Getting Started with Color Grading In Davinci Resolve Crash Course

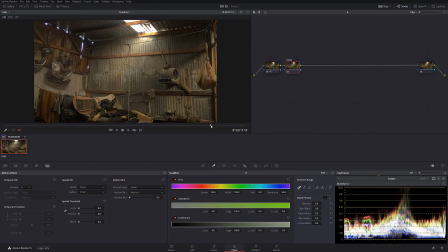This kind of looks like a little dark and murky. We actually shot this in Tijuana. So what I want to do, I kind of want to give a little cinematic feel to it. So I'm gonna go into window panel right over here,
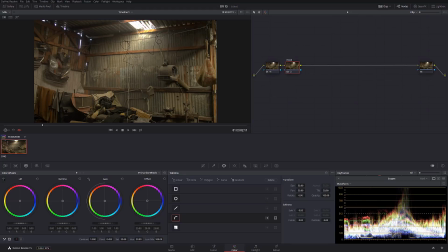and I'm gonna create my own window around this sort of hole over here on the ceiling. And we can see how beautiful the light just falls sideways. And I kind of want to amplify this to create a little bit more dramatic effect. Okay, so I'm gonna select a very rough mask,
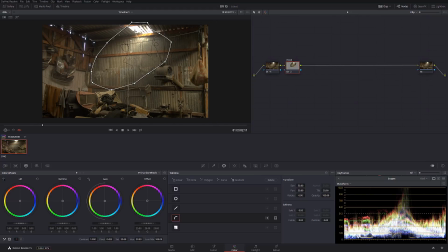also known as a garbage mask, if you guys are familiar with the visual effects. Okay, so let's do it. And if I'm gonna turn on highlights over here, we can see what I selected.
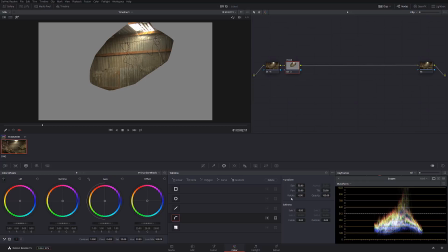Now, let's soften the edges a little bit, because right now it kind of looks ugly. Okay, so we softened it a little bit. Let's soften a little bit outside. So basically we feathering the selection. Okay, so that looks great.
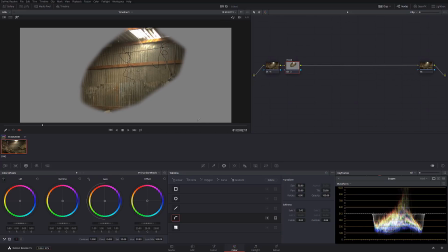Another thing, I kind of only want to affect the brightest parts of this image to kind of mimic the light falling down. And what I'm going to do, I'm going to click on qualifier over here. And in the third panel, I'm only going to be affecting luminance, which means brightness.
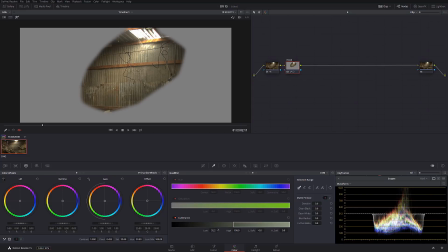So what I'm going to do, I'm actually going to crank it up a little bit, so I'm not going to be affecting the darkest part. Okay, that should do. Let's again soften it a little bit. Okay, let's kind of push it like that. Let's blur it. Okay, so like that looks great.
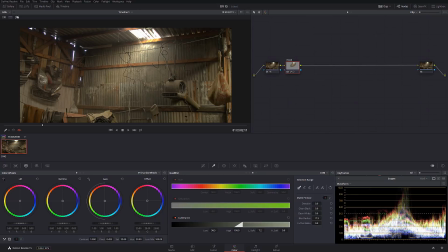And now I can give it a little bit of punch with the color wheel, just like that. And we can see how big of a difference that I made. Look how more dramatic it looks, even though the selection is very minimal relatively.
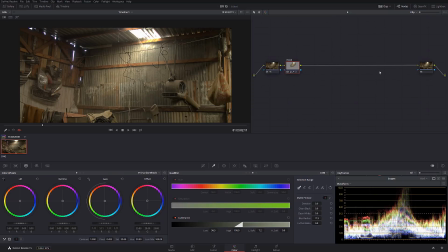Okay, so that's great. Let's create another one, and I'm gonna call this one mood number 2. And again, you can do everything in one, but I like to work in a separate nodes. That way I have more control. Also, by the way, if we go back into first mood, we can see,
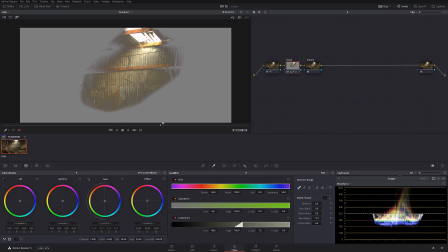let me turn on selection, we can see that the mask is actually not sticking around.
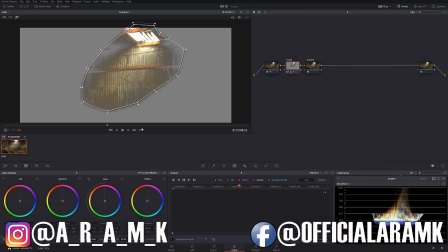So what I can do, I can track the mask so it looks like the light physically belongs there.
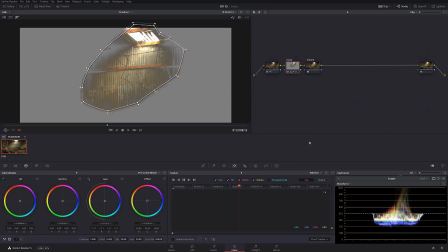Okay, I'm gonna turn off perspective. I have no perspective going on. I have no zoom going on. And you can still track with those parameters checked, but if none of those things going on in your shot, there's no reason for you to waste extra computing power.
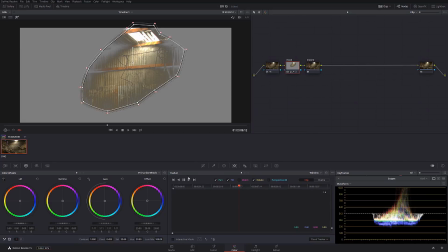Plus, it actually increases the chance of getting an error. So let's track forward from this point. Okay, now let's go back in the middle and let's track backwards.
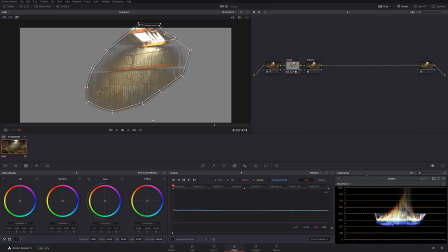Okay, and now if we're gonna play back the shot, we actually see how it's nice sticking to the actual light source.
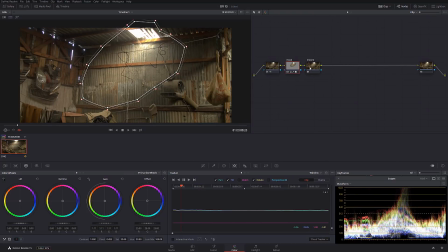So it looks like this light actually belongs there. Okay, mood number 2.
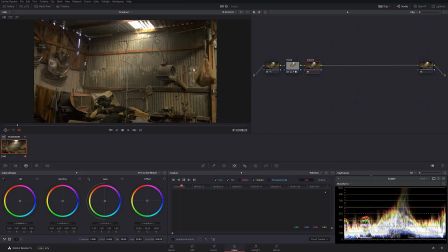I'm gonna work now, let me show you the whole picture. I'm gonna work in this part of the image now a little bit. And for this one, I'm gonna use this type of mask, sort of gradient type of the mask. Okay, just like that. I'm gonna place it over here.
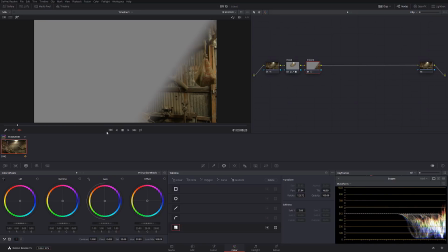And again, if we're gonna turn on selection, we can actually see how the mask affecting what I'm doing. And if I'm gonna increase this thing, we're basically feathering this thing more. Okay, so same situation. I'm gonna go into qualifier. I'm only gonna work on the shadows.
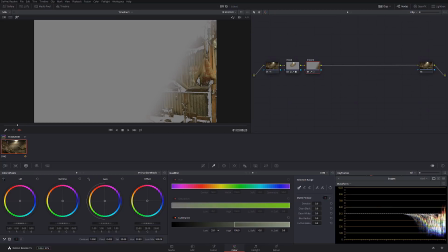I mean, on the highlights. Okay, like that looks decent enough for the tutorial. Okay, let's blur it. Okay, perfect.
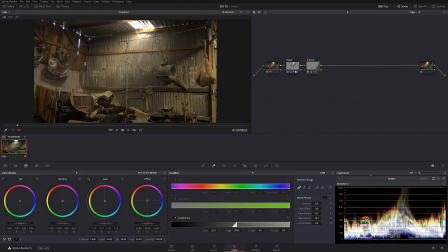And now again, I'm gonna increase the highlights to kind of give it a nice little pop.